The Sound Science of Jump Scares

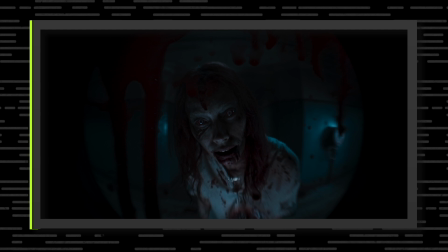And like this, I really really loved how this progressed nothing a big old hug and kiss from you won't fix
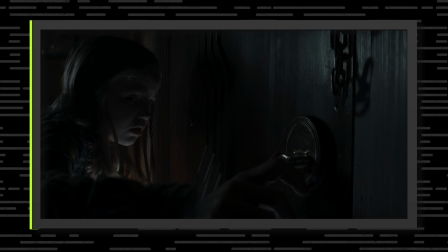open up now like a good girl i'm so uncomfortable because it's so quiet
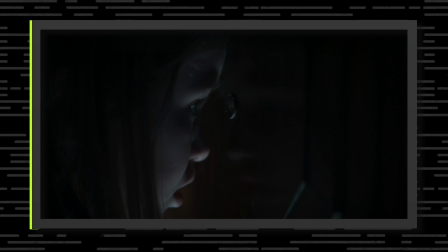they're like in a good way and that's it come on now oh i i heard one of those bone
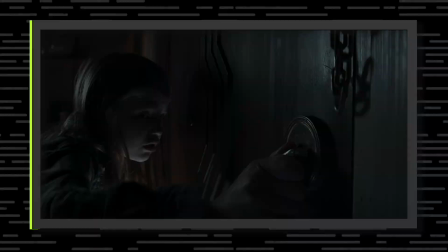cracks here do it for mom and dad that yeah do it for mom and dad That part, that part freaked me out. Tell me how you did that. The evil laugh.
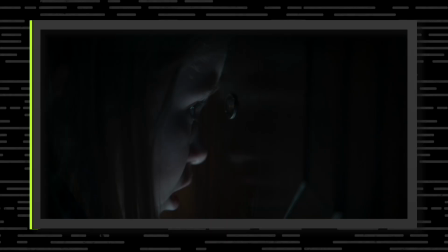Exactly. What you're hearing at the end of this is Alyssa's own voice,
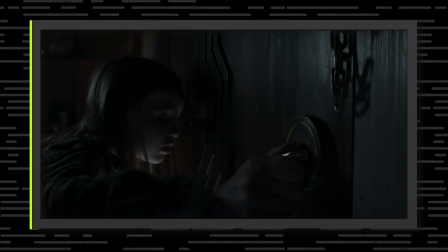but then we took one of these takes that were weirdly spoken, and then I think we pitched it down just slightly, but only a little bit, so that you get this feeling of like, oh this is it it's her saying it but you can tell that something is really off and wrong and then
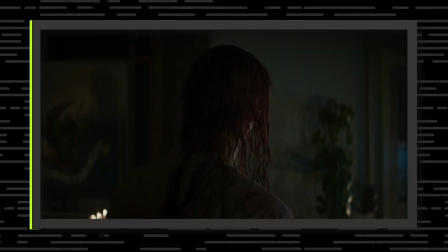the more that her character develops into becoming a real demon the more we did crazy voice treatments and we did what I actually did for some of the more demonic places like for a few months we went to the local zoo here in Copenhagen and recorded all kinds of animals like they called us every time that there was an animal that was in a like doing something special like okay so now the giraffe is gonna have a baby or now the rhino will go out like swim for the first time in a few weeks so we went out there and recorded all these there's especially there's there was this tasmanian devil who like had all these crazy sounds but then it also felt like okay It got a little weird,
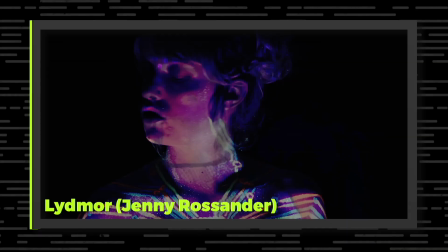a little too kind of animal-like. So what we did was we also brought in this amazing singer. Jenny Rosander is her name.
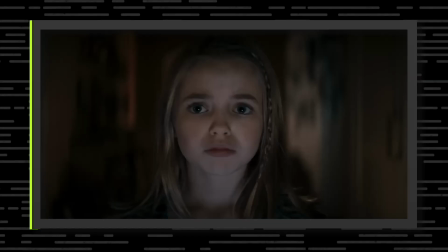So then I got Jenny to do these animal voices, replicate them with her own voice, because she can do things like that.
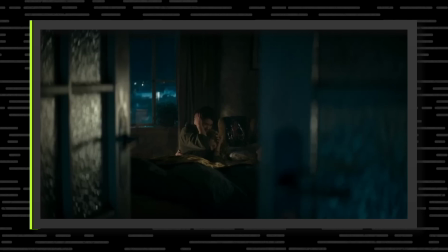It was this special process where we were developing her voice all the time. That's crazy. What you're saying is we didn't really process it that much. We actually just had a singer, had a vocalist, like, make weird sounds. And that's how we did it. And that sounds like a lot more real and a little bit more scary, actually, than making it seem processed. It was something that was very important to Lee Cronin, the director, that he really wanted it to feel very organic.
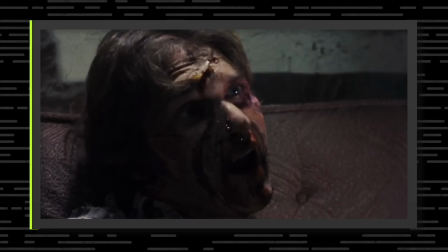And also, it goes back to the old Evil Dead movies where you can tell that it's done in a very
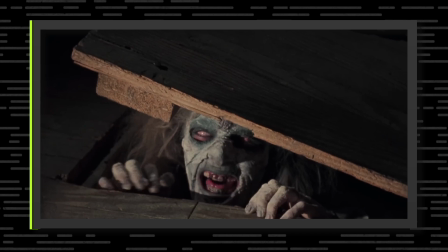kind of human voices. but they're just being treated in a way where you can still feel that it's human.
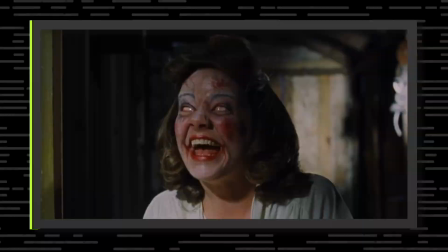For me, at least, it makes it feel more scary because you can kind of tell that this is a human being but a human being that's been turned inside out. That's awesome. Lee Cronin is very much about making every sound count. So it's a really interesting way of approaching sound design. So instead of having like 50 sounds playing on top of each other,
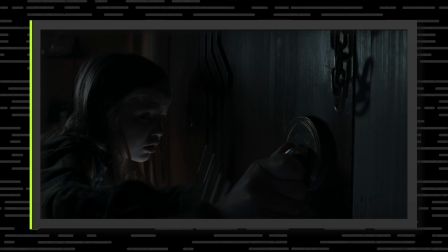like constantly like this carpet of sound, every little sound moment has its special character.